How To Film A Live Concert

And they may say, no, you know, I don't like anybody back here and that's totally cool. You have to respect that. But they may just say, oh, you know what? You can't stand here, but if you go stand over there, that'll give you a cool shot. So that's something to think about. Introduce yourself to everybody. Be nice, but you also want to be invisible. Alright, third and the fun part is the actual shooting. This is my favorite part.
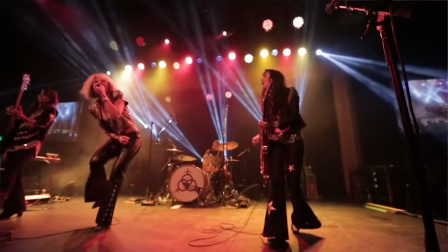[4:31]
The club goes dark, the lights come on, the music starts, and you are in the zone doing your thing.
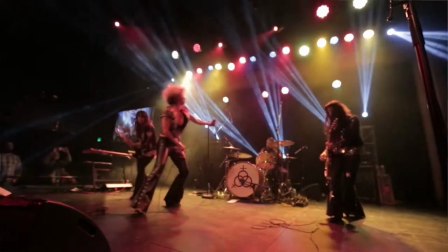[4:37]
Get creative. Here's how this works.
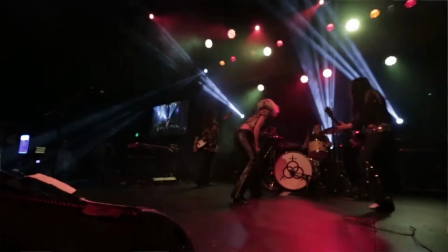[4:39]
A lot of times photographers and videographers only get maybe the first three songs right up in front of the stage to do their thing, and then they've got to get out.
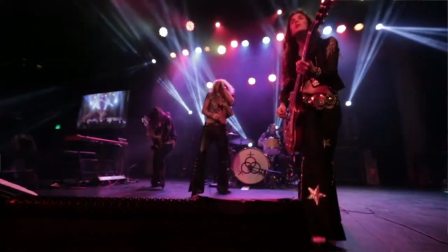[4:47]
If you're lucky enough and you're actually shooting for the band, you can pretty much do whatever you want,
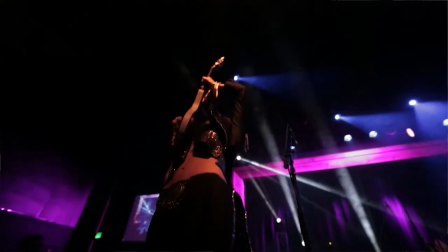[4:52]
And that's how you're able to get some great footage and at this point how I've been able to really capture some bands in a really cool way.
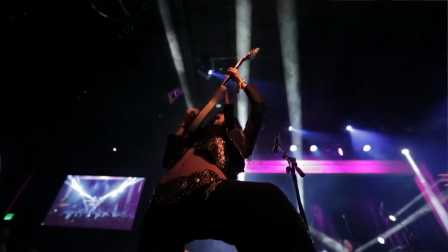[4:59]
So I'm right up in there with the crowd, I'm right at the front of the stage, or I'm on the wings of the stage.
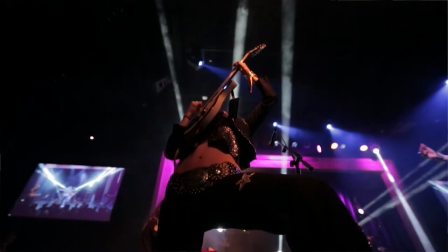[5:04]
You want to try to get creative, you know.
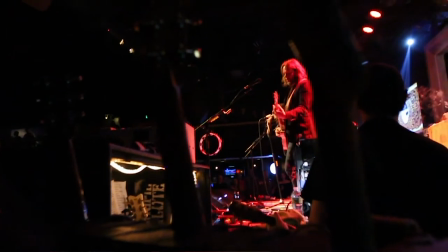[5:06]
Find, if you can, if you have access to the side of the stage, if you can shoot through guitars or shoot through instruments to reveal,
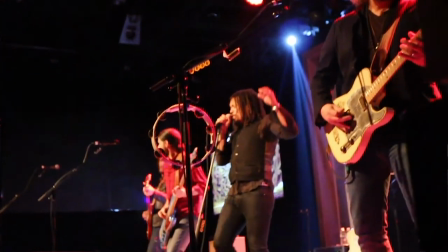[5:14]
you know, the lead singer looking through the band out to the audience. All that stuff looks really cool. Mess around with your frame rates. Try slow motion stuff. And don't just stand in front of the artist at the front of the stage.
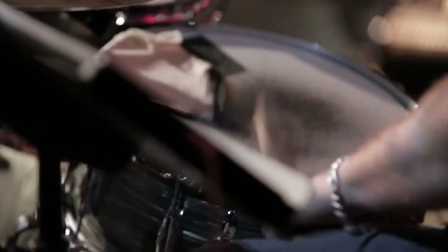[5:26]
Try to get as many different people as you can and make sure you cover as many of the different band members as you can.
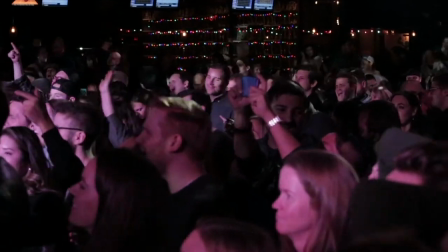[5:32]
Because it will make each of them super happy and it will give you more options when you get into the editing as well. Now some of the lenses that I've used are the 16-35mm, the 24-70mm, and the 70-200mm.
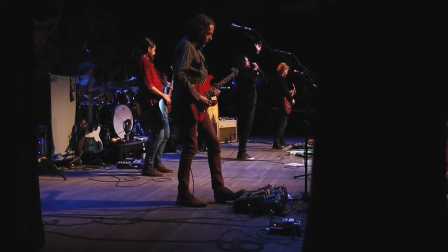[5:44]
And basically what I do is I start with the 16-35mm and I cover as much of the room and the stage as I can.
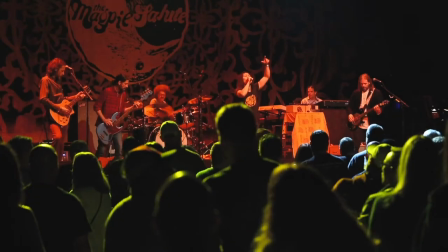[5:50]
And then I switch out lenses after a few songs, and I go to the 24-70, do the same thing.
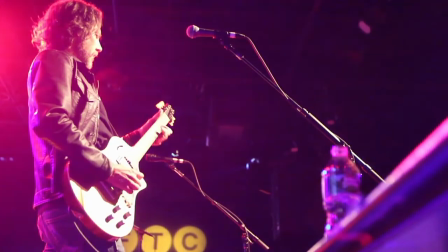[5:56]
I get all the different focal lengths that I can, and then I switch to the 70-200, and I'll still do some close-up shots, just some really cool depth of field shots. Those always help, and they always are super cool. And then I go way back in the back of the house, and I'll shoot from there with the 70-200. And if you don't have those lenses, that's totally fine. You just have to get creative and use what you have. I also like to put a lot of movement into my shots.
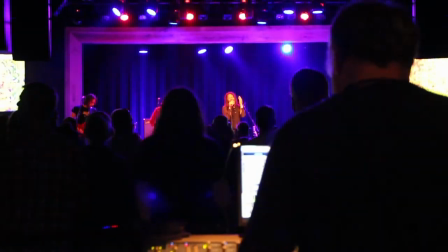[6:20]
So I'll come off of something, I'll come off of the back of an audience member's head to reveal something in the shot,
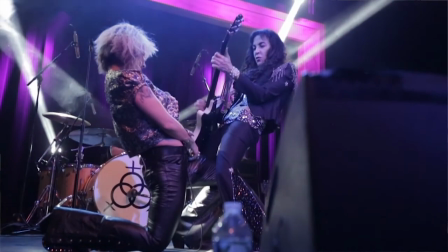[6:27]
like a singer or a guitar solo. Or I'll use the onstage monitors that the artists use, I'll come off of that or come up over top of that.
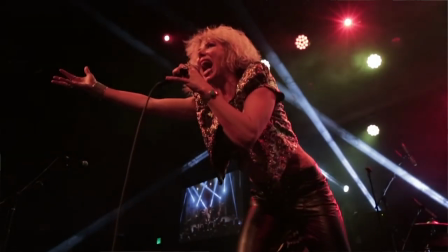[6:35]
You want to make them look good. That's your job is to make the band look as impressive as possible. And don't forget to film the crowd. Use them like another character in your video, right? they're there having a great time.
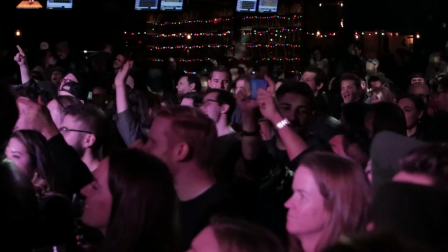[6:48]
Look for those people that are having a blast, that are smiling, that are having fun. They will interact with you.
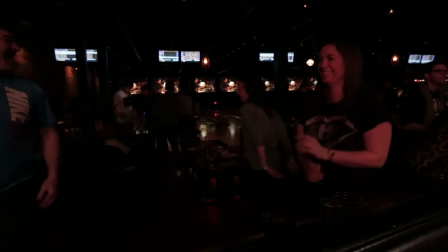[6:53]
The more you're open with them, the more open they'll be with you and they'll give you some great little pieces of b-roll to use. And finally, this is the big one, have fun.
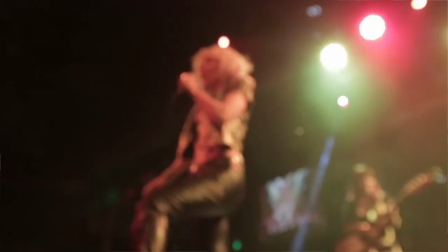[7:02]
You have an opportunity to come in with your gear, take your talent, and make this band or artist look the best that they can and look like a rock star.
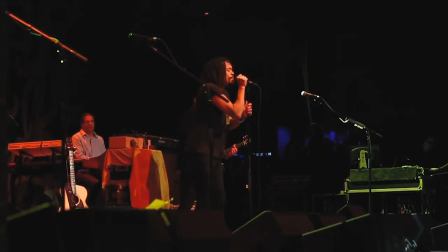[7:11]
That is the most important thing. Have a good time. At the end of the night, go around, thank everybody, and be on your merry way. That's all you got to do. I want to thank you so much for tuning into this video. If you liked it, please hit the like button. If you haven't subscribed yet, please consider doing so. Hit the bell so you get notified when new videos come out. I will see you in the next video. Thank you to Airturn for sponsoring this video. All links will be below, and I'll see you in the next one.